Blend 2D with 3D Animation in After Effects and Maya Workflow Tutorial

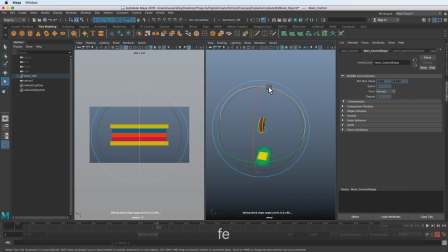741s
We could also animate the camera instead of animating the book itself. We could always animate the camera if that's easier, or do both. Especially with the focal length, that might be easier to animate the camera just because we're zoomed so far out,
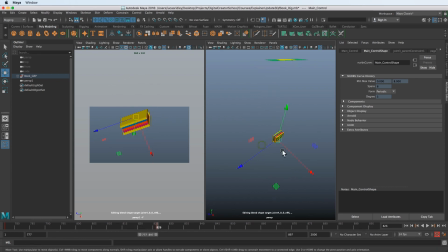759s
and with the focal length that we have the lens on, it might be easier just to pull the camera back and animate the camera like that. But again, I don't want to mess up my camera on this.
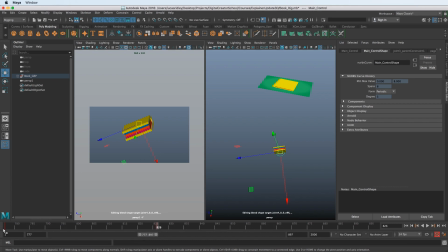772s
Well, I guess I'm on frame 826, so it doesn't matter. We just need to make sure we keyframe.
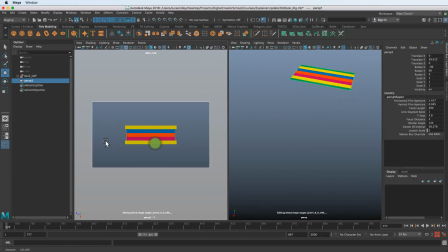780s
If we're going to do that, we got to start with a keyframe. Because if I started moving this, there's no keyframe here, so I can't get back to that. Open in bracket is the way to go back and forth between keyframes in Maya, if you are trying to keep up with Maya stuff.
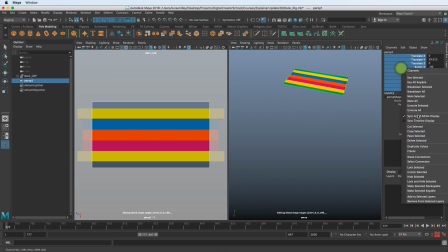794s
And so that could be also one thing to keep in mind. You might want to lock, if you're not going to animate your camera, you might want to lock these attributes. So I can go down here and say lock selected. So now I can't accidentally change that view that we definitely wanted to keep it locked on.
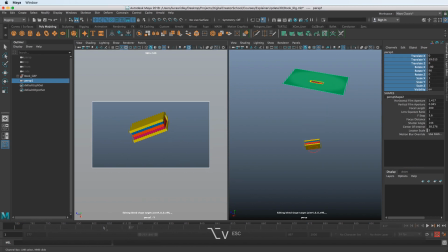810s
Here's the beginning of that animation, and it's a little slow, so then you just start going in here and massaging the animation however you want it to go. And that is how you start to incorporate 3D into your 2D work.
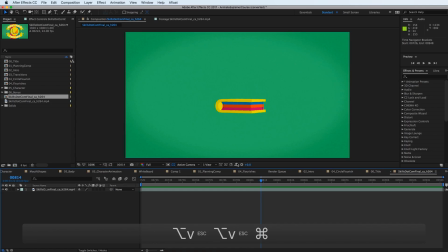826s
And then I wanted to include the end of it because you can kind of see how we get out of this too.
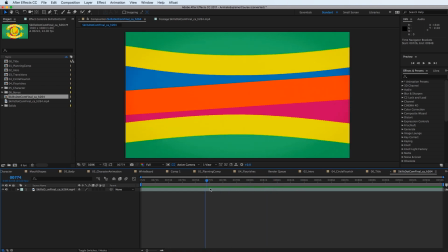831s
So we do this, and I think I animated the book here and it fell down, and then I animated the camera on the second half,
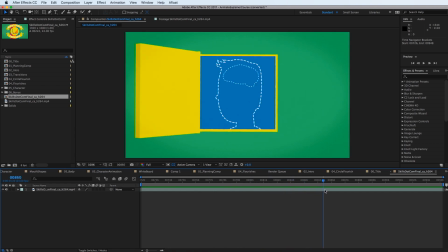839s
and then the book opened to this, and then I just used this as a
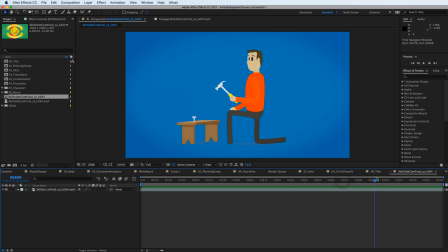845s
mat for the image, and then we zoom into the book basically, and that's how we get out of the 3D moment.
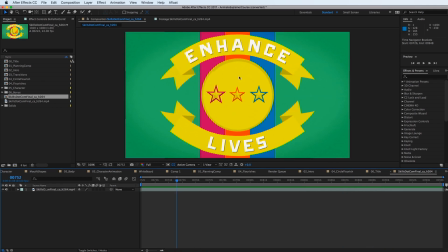852s
We're back into 2D here. So we kind of went, this was like hybrid 2D 3D thing. The emblem here in the middle was 3D,
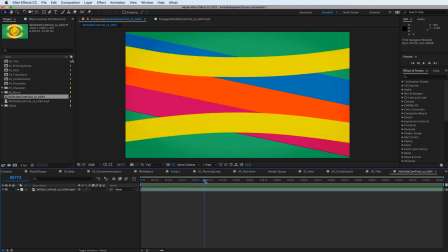858s
and then I used 2D everywhere else until this kind of switcheroo moment over one frame, and then we're back to 3D,
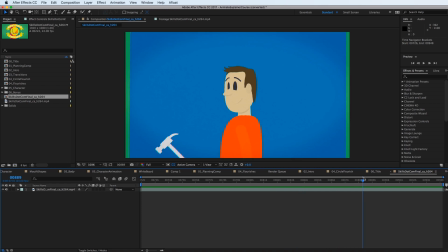866s
and then we zoom into the book here and we're back to full 2D. So that's how I did it for that project.
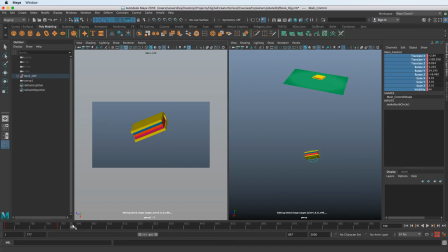876s
It's really simple concept. You switch over one frame, and how to do that is rendering out the image, matching it in whatever 3D package by bringing in an image plane, and then animate however the heck you want to animate, because now you're freeforming the 3D stuff.
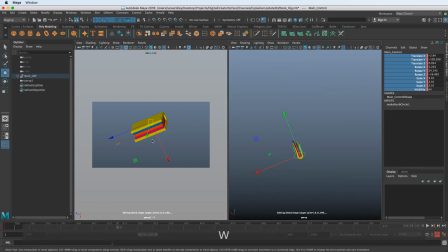891s
The other thing I'll say about 3D getting that 2D look is just keeping the shaders super simple. You can see here, you know, there's no textures or anything. It's super basic because I'm trying to match the style
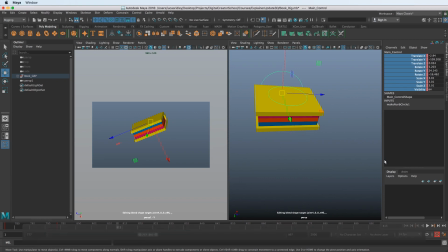905s
of what I'm was already doing in the kind of theme of these colors and all that.
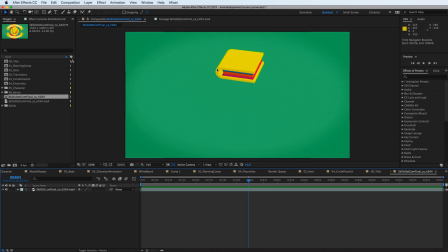912s
So it's very directionally lit. So there's just one kind of shadow there. It's not like lit with multiple
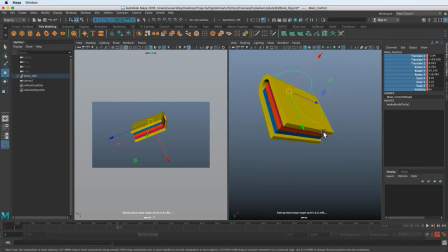924s
too many directional lights, but it was a hard shadow, and it would make sense with the style of the 2D stuff that I was doing. So basically this is how you get going, and I could finish this out, but I will let you guys do that,
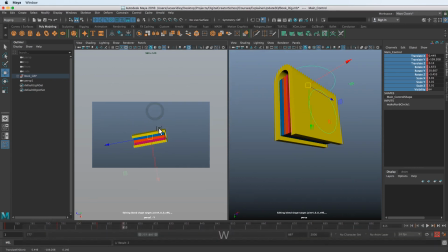941s
and I will see you in the next class, our next course. Hopefully if you decide to join any of my Maya classes, you will get a much more in-depth look at how to use Maya and to begin to incorporate that into your motion graphics work. So again,
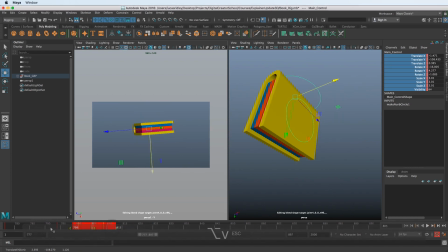961s
I hope you enjoy, and I look forward to seeing you guys try to recreate this for yourself and learn Maya with me as well. So I hope to see you in class, and thanks for watching. Bye.